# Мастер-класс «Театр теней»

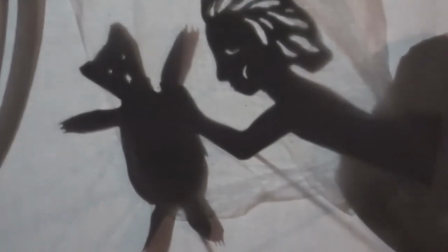248s Утром мальчик проснулся, увидел у себя на кровати медвежонка и крепко его обнял.
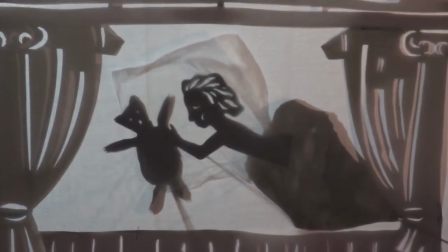257s И Тедди ответил ему: «Пип!»
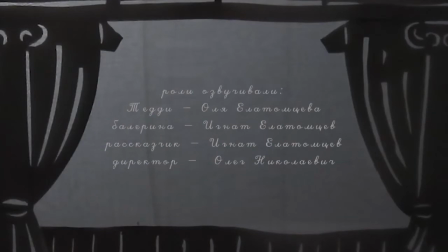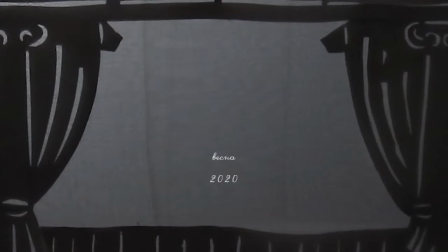Такой спектакль или мультфильм можно сделать и самим. А теперь мы покажем, как.
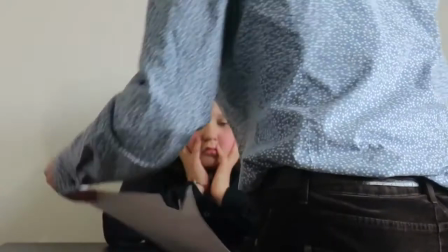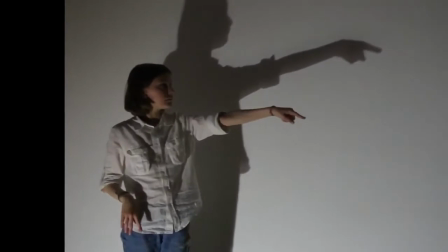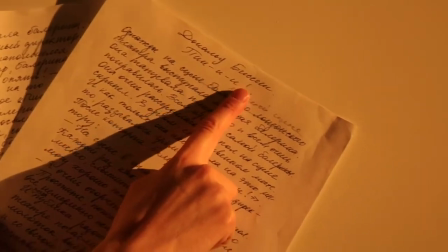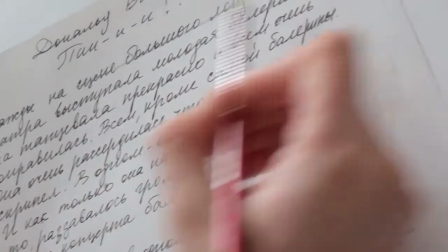326s
Сначала вам необходимо выбрать или сочинить текст. Это может быть текст песни, сказки, рассказа, стихотворения.
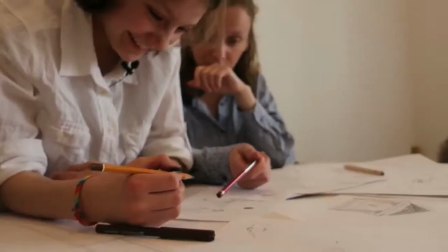336s
Мы в этот раз взяли сказку английского писателя и актера Дональда Бисетта.
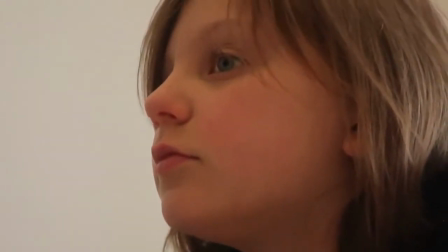341s
Следующий шаг – это превращение исходного текста в сценарий, если это, конечно, не текст песни, из которой, как известно, слов не выкинешь.
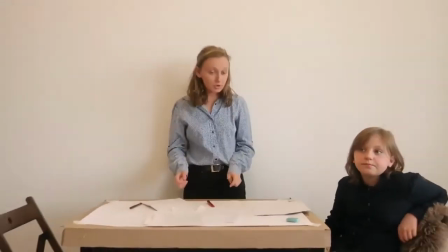350s
Обсудите друг с другом, каких именно героев вы хотите изобразить и понадобятся ли вам еще какие-то тени, кроме действующих лиц.
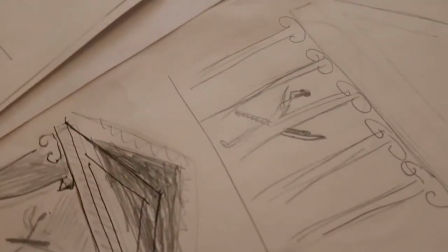358s
Мы, например, решили, что в нашем мультфильме все действие будет разворачиваться на одной сцене.
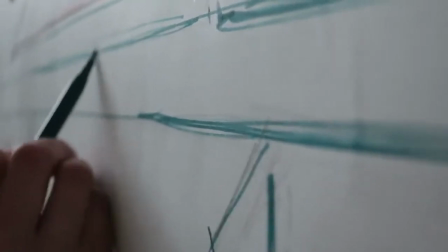365s
Поэтому, придав фасаду здания вид театральной декорации, мы сделали своего рода обрамление для происходящего.
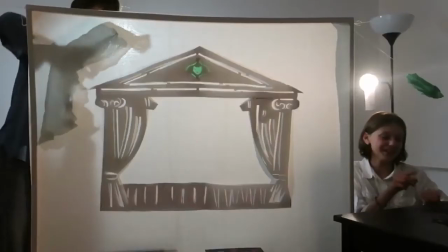372s
С помощью этого приема мы хотели добиться цельности кадра, а именно,
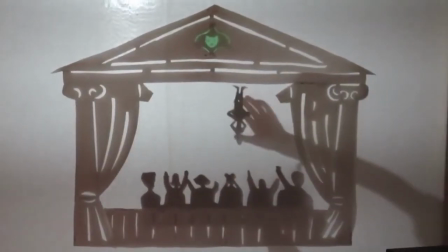377s
чтобы все его составляющие неизменно собирались в гармоничную композицию. Затем мы определились с набором персонажей.
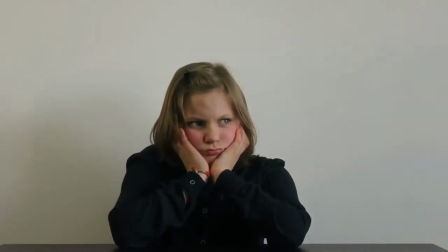386s
Как вы могли заметить, не все герои, упомянутые в ходе повествования, отбросили на экран свою тень.
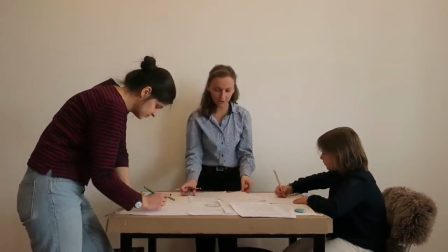393s
Так вы вовсе не увидели паркетчика или хотя бы одного из участников оркестра.
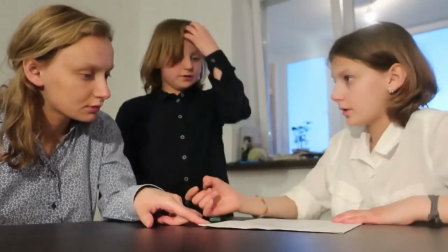398s
Тем не менее, музыканты отыграли свою программу от увертюры до финального аккорда, а паркетчик появился в виде рук, перекладывающих половицы.
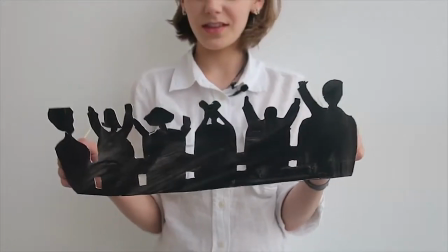408s
Со зрителями мы поступили следующим образом. Чтобы не делать множество отдельных человечков, мы объединили ряд кресел в один силуэт.
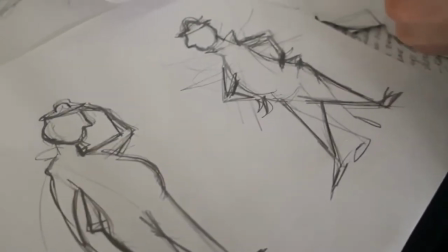417s
Что же касается основных действующих лиц, балерину и директора мы решили сделать в нескольких ракурсах.
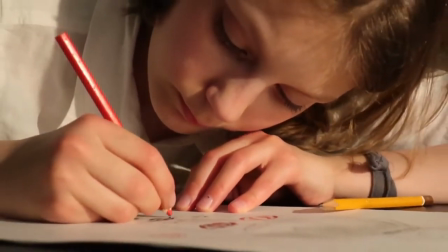427s
Для особенно важных моментов постановки можно сделать крупные планы героев, переиграв их масштаб.
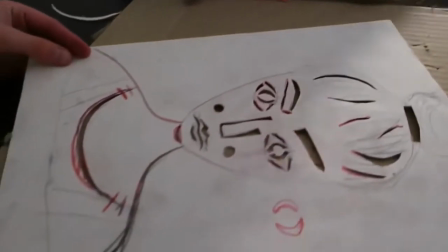432s
Я вот сделала портрет недовольной балерины, чтобы яснее передать ее эмоцию.
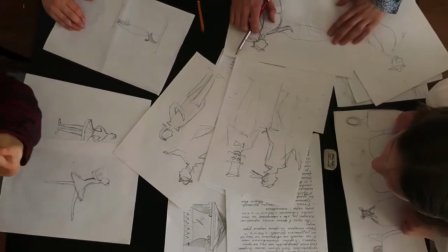438s
Когда становится понятным фронт работ, рассудите, кто кому достанется на отрисовку.
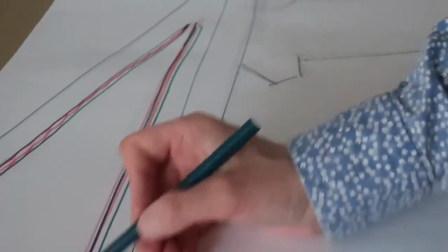447s
Обратите внимание, если я намечаю длинную прорезь, я оставляю небольшие перемычки.
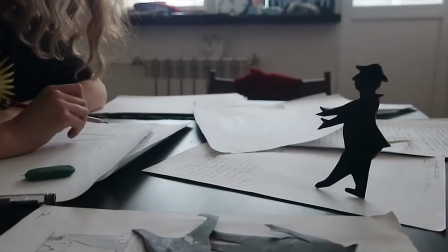454s
Они нам необходимы. В конечном итоге вам будет удобнее управляться с фигурками из плотной бумаги.
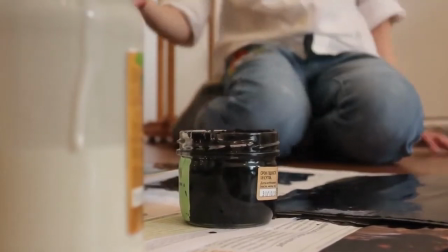463s
Мы склеивали такую из двух листов ватмана и покрывали ее с обеих сторон черной краской, чтобы тень была максимально контрастной.
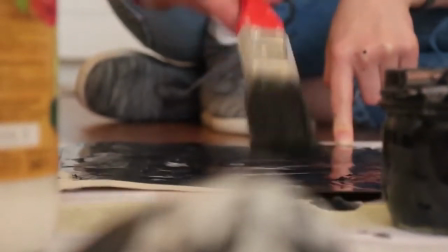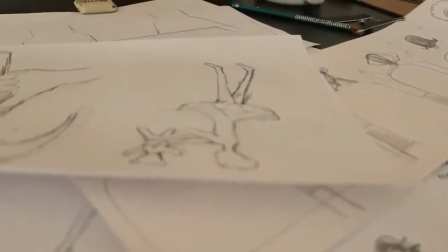476s
Однако прежде чем вырезать персонажа из картона, лучше сделать несколько пробных набросков на обычной бумаге, чтобы как можно точнее попасть в характер героя.
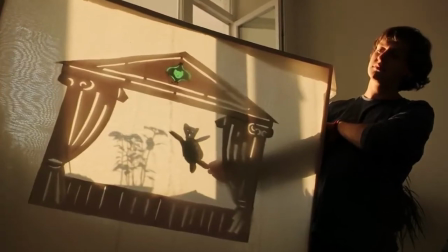485s
Не забывайте, что в театре теней выразительность силуэта важнее всего.
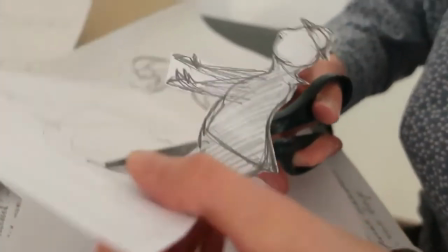493s
Отберите несколько наиболее удачных эскизов.